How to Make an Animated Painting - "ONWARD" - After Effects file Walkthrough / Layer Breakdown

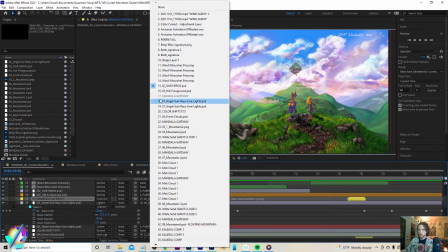For instance, the Mandala gateway here, it is parented to our heroes, which is 2 layers above that.
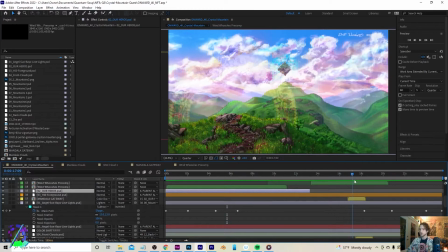And that tells the camera that when we pass over this section here, this is going to be the first and foremost closest
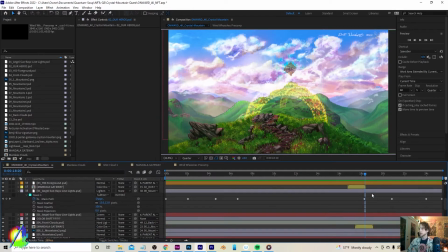Mandala gateway that the viewer is going to see. It's going to be right there next to us, and it's going to be perfectly aligned with the foreground hill, the very first and the most detailed one that gives us visual information for how these hills actually look.
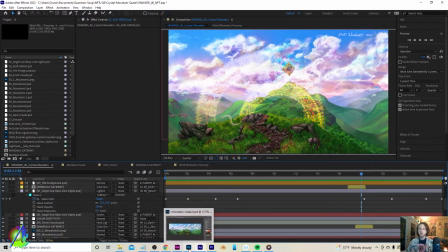What I've realized within the actual painting aspect, it's usually just like one texture or one large plant of some sort
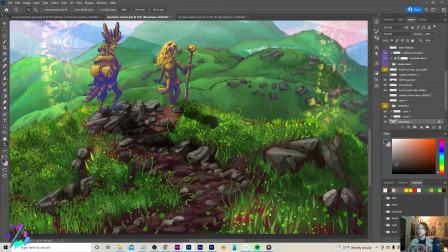that really tells us what the texture here is.
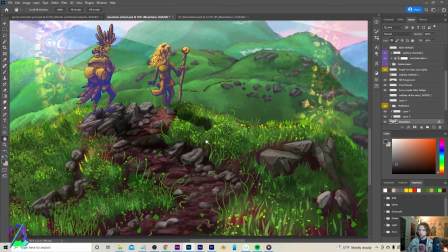It's those little visual clues that give us that information, and our brain just interprets the entire rest of the
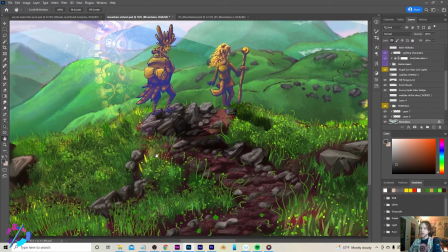artwork to be exactly that. Like, this clearly appears like grass.
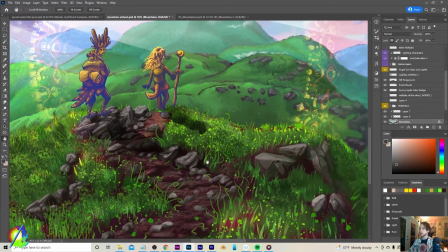There's lots of different types of grass that grows up in the highlands. It's literally a different world than it is, down in the valley,
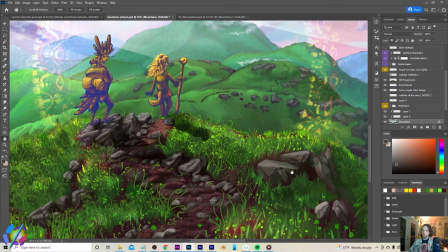up around like 6,000 feet, which is where the mountains of the highlands of North Carolina are.
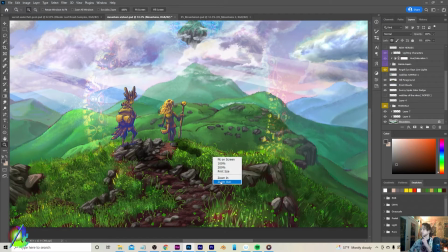It's literally a different world. The species up there are different.
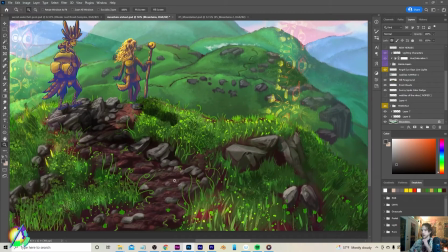There's just a different energy in the atmosphere.
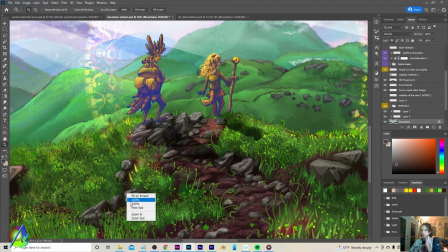So we have these like curly grasses, and I wanted it to be a little bit ambiguous as to whether or not this is Earth.
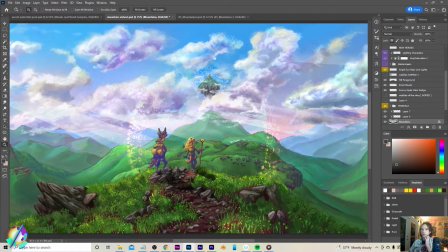That's something I try and do in all of my artwork, and just subtle clues such as the floating mountain off in the distance.
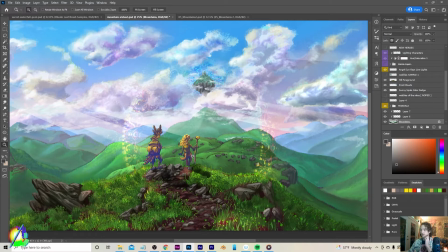They can really hint at that otherworldness, and that's something that I really love about art. You can just have these little suggestions that can take the imagination of the viewer to someplace very, very far off.
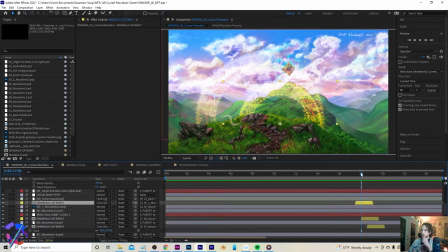So yeah, these bright yellow layers here, I coded them yellow for, well, obvious reasons. And you can see, and if you look at the parent of each one,
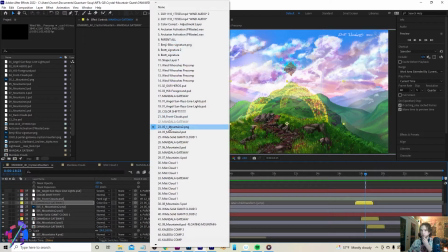this one's parented to 051 Mountains 2, which is directly beneath that.
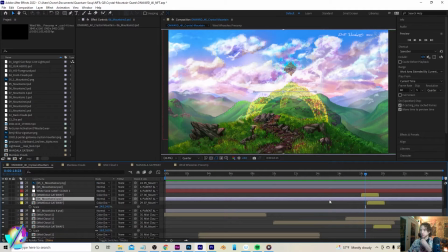This one is to 06 Mountains 3. So this is what I'm talking about when I say that once you have like the basic structure of something down, then all you have to do is just place and parent objects in accordance with that. If I wanted to, let's say, move this
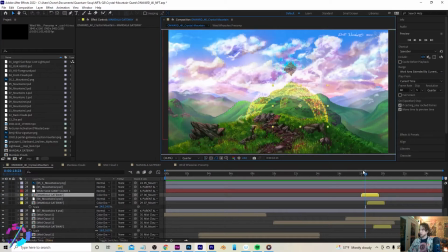gateway thing over here, if I want to move it somewhere else, then it would still work at that same level of depth that I originally placed it.
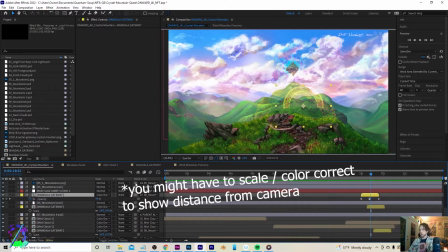And I don't have to do any kinds of animation. The only keyframes that the Mandala gateways have is just for opacity. And using parenting, you can create very complex layered animations that seem so much more complicated than they actually are.
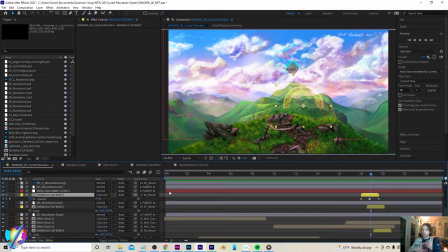But it's all based around a certain structure that is holding all of it together, and it's providing the positioned information for the rest of the art to move upon.
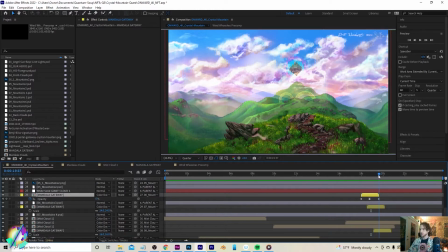You can actually do this exact same thing in Blender, but you have slightly less control as to what graphics are going to be within there. If you understand Blender really well, then you can really do a lot and take it to the next level.
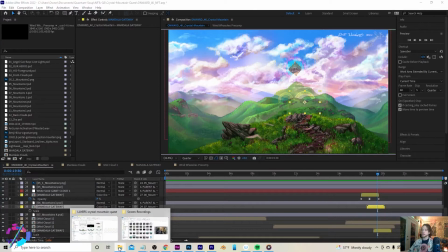And I automatically added the atmospheric perspective to each of these layers.
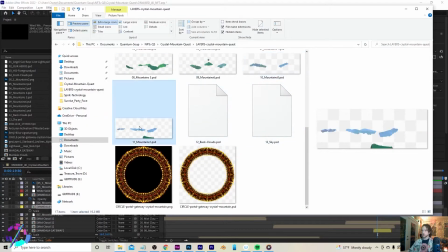Like you can see in the further back layer, they are like very, very blue.
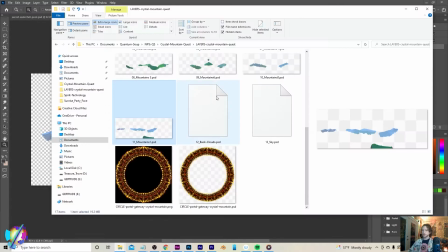Versus the mountains that are in front are closer to the camera,
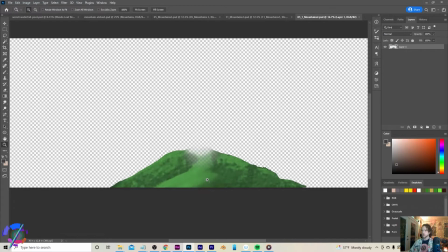like mountains number 2 here are going to be a lot more
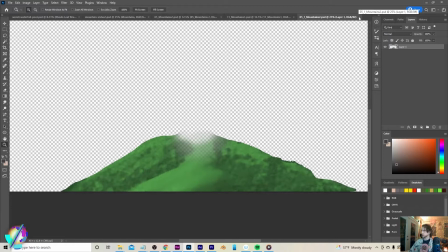green, and that just simulates the atmospheric perspective.